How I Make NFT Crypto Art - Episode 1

So after I animated the hand I thought why don't I bring that into After Effects and just do the planets in
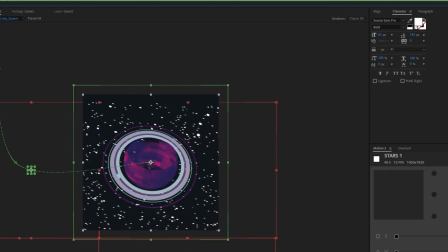(4:09)
there because after all I've animated planets in a 2D program before, and they came out awesome. So I tried it out, and the results were not good. It looked terrible. So I said, okay, Nick, you know what? You had a vision, you gotta stick it through. We're gonna do this whole thing in Blender. So back in the Blender I go.
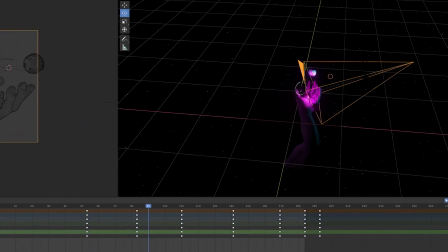(4:33)
We're gonna do the plants there. We're gonna add in some nice, spicy camera work and some lighting, and it's gonna be great.
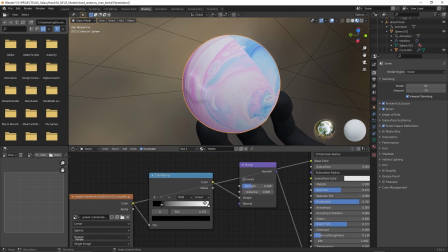(4:40)
A really awesome technique I learned for texturing is called bump maps. This is when you use the black and white values from images to create depth.
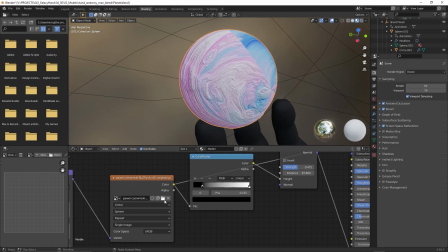(4:49)
So I grabbed some images from Unsplash that would look cool as a planet's surface
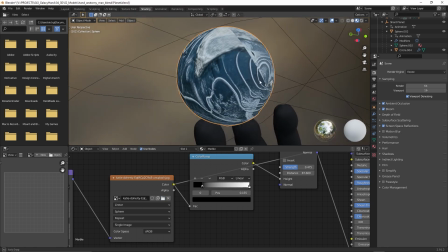(4:53)
and then used these for the texture and the terrain for each planet. Then I got this really bright idea that the hand should like come out of a cloud, right?
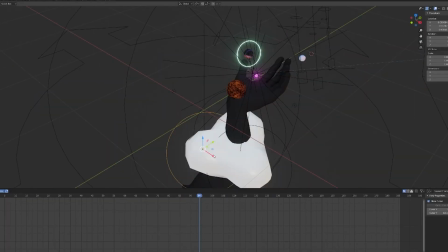(5:04)
Like that would be really cool. So I started playing around with meta balls, which are like these glob-like balls that morph together and
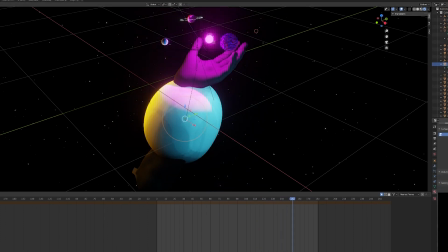(5:12)
This looked pretty awful I played around this for a while and then this turned into like a wormhole thing and I still didn't like it So I showed it to my wife and then she
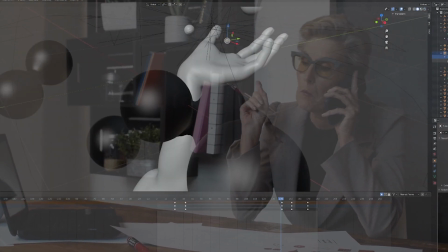(5:21)
told me that both the cloud and the wormhole looked awful And I'm really grateful for this because then I cut
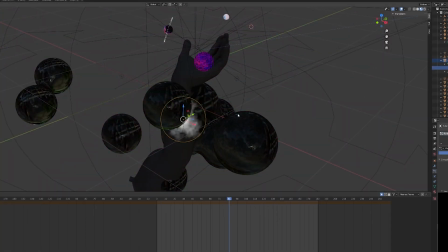(5:27)
both the cloud and the wormhole and then this turned into this Tinkerbell moment,
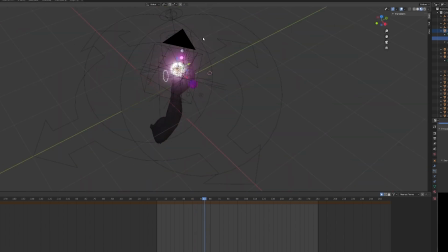(5:33)
which was this kind of little central particle that came out of the hand with all these other particles that explode out of it,
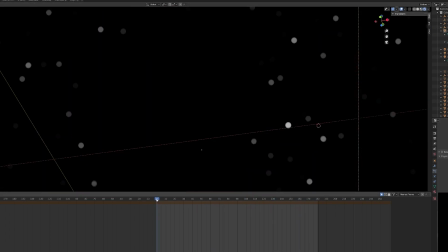(5:40)
which became kind of like the central focus for everything to rotate around and the camera to focus on.
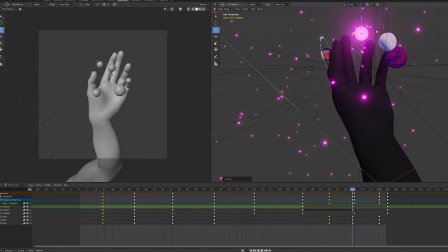(5:46)
And I think that it's really became like the thing that tied everything together. And this is a huge part of my process. I don't really plan things out. I don't really think things through. I have a really loose idea of what I want to do and then I try a bunch of stuff out. I throw a bunch of stuff at the wall and nine things don't stick but one thing does.
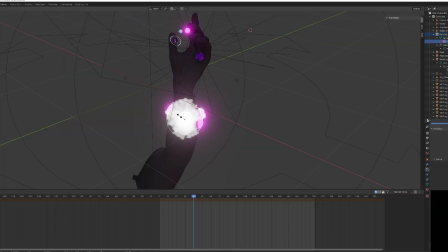(6:11)
So I do too much at first and then it doesn't look good. There's too much stuff going on and then I pull a bunch back but once I kind of simplify and clean it up then there's like it's kind of like polishing a turd right but in a good way or like chiseling away a rock kind of when you kind of pull back some of
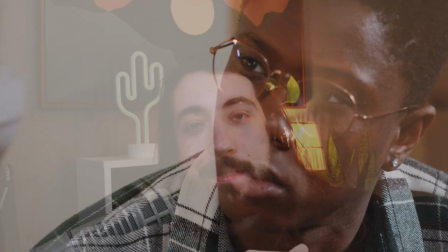(6:33)
the elements then you have something that's kind of nice underneath. I think it's always good to try out a bunch of ideas and then if they aren't working you can understand why they aren't working and maybe they lead to something else. You can connect the ideas, you can connect the dots to something else that will work.
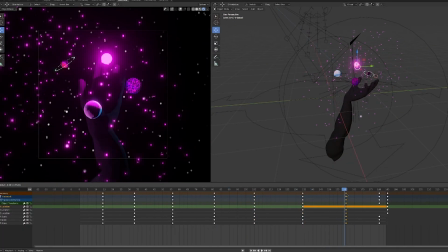(6:51)
Then I spent an extremely long time tweaking the camera angles and the camera
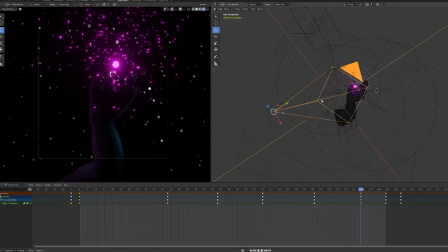(6:56)
movements until there's something really dynamic and fluid that I was happy with something
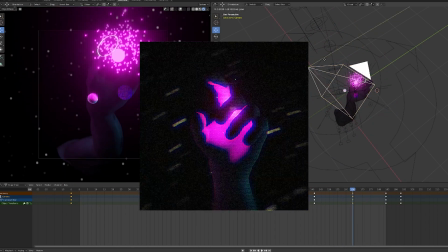(7:01)
that could loop well and there's actually a moment in the render where the particles do like
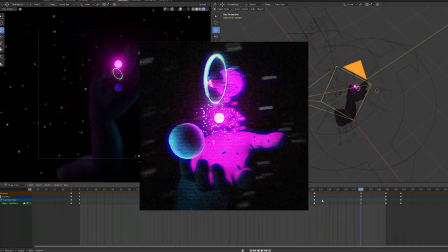(7:06)
this second nice burst moment and that wasn't intentional I
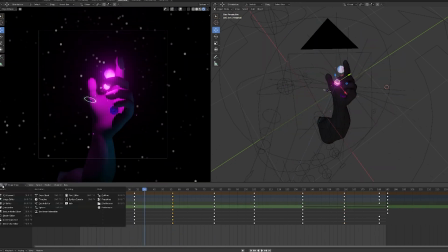(7:10)
don't know why or how it happened but I was never able to reproduce it and I wasn't actually finished with the animation at this point but
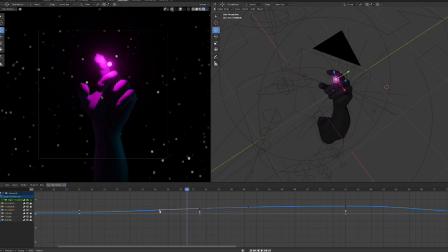(7:18)
since I couldn't reproduce it I just called it at this point I like this burst so much and I didn't want to lose it so I just
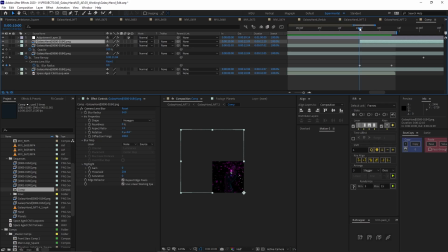(7:26)
had to go with this render as the final. So then I imported this final sequence into After Effects and cleaned it up,
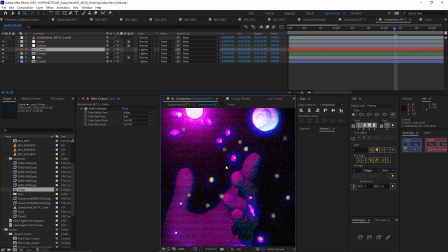(7:33)
added some texturing, did some time remapping, and just did some final touches on top of it. And then finally, it really needed some nice sound design. I had a general idea of what I wanted, so I linked up with my pal Landon Trimble, who really knocked this one out of the park. I sent him some basic song ideas of what I kind of pictured, and he nailed it. And one of my favorite parts about this is how on that second little burst that I mentioned, he adds a really nice kind of like, ah, crescendo moment, which you can hear right here.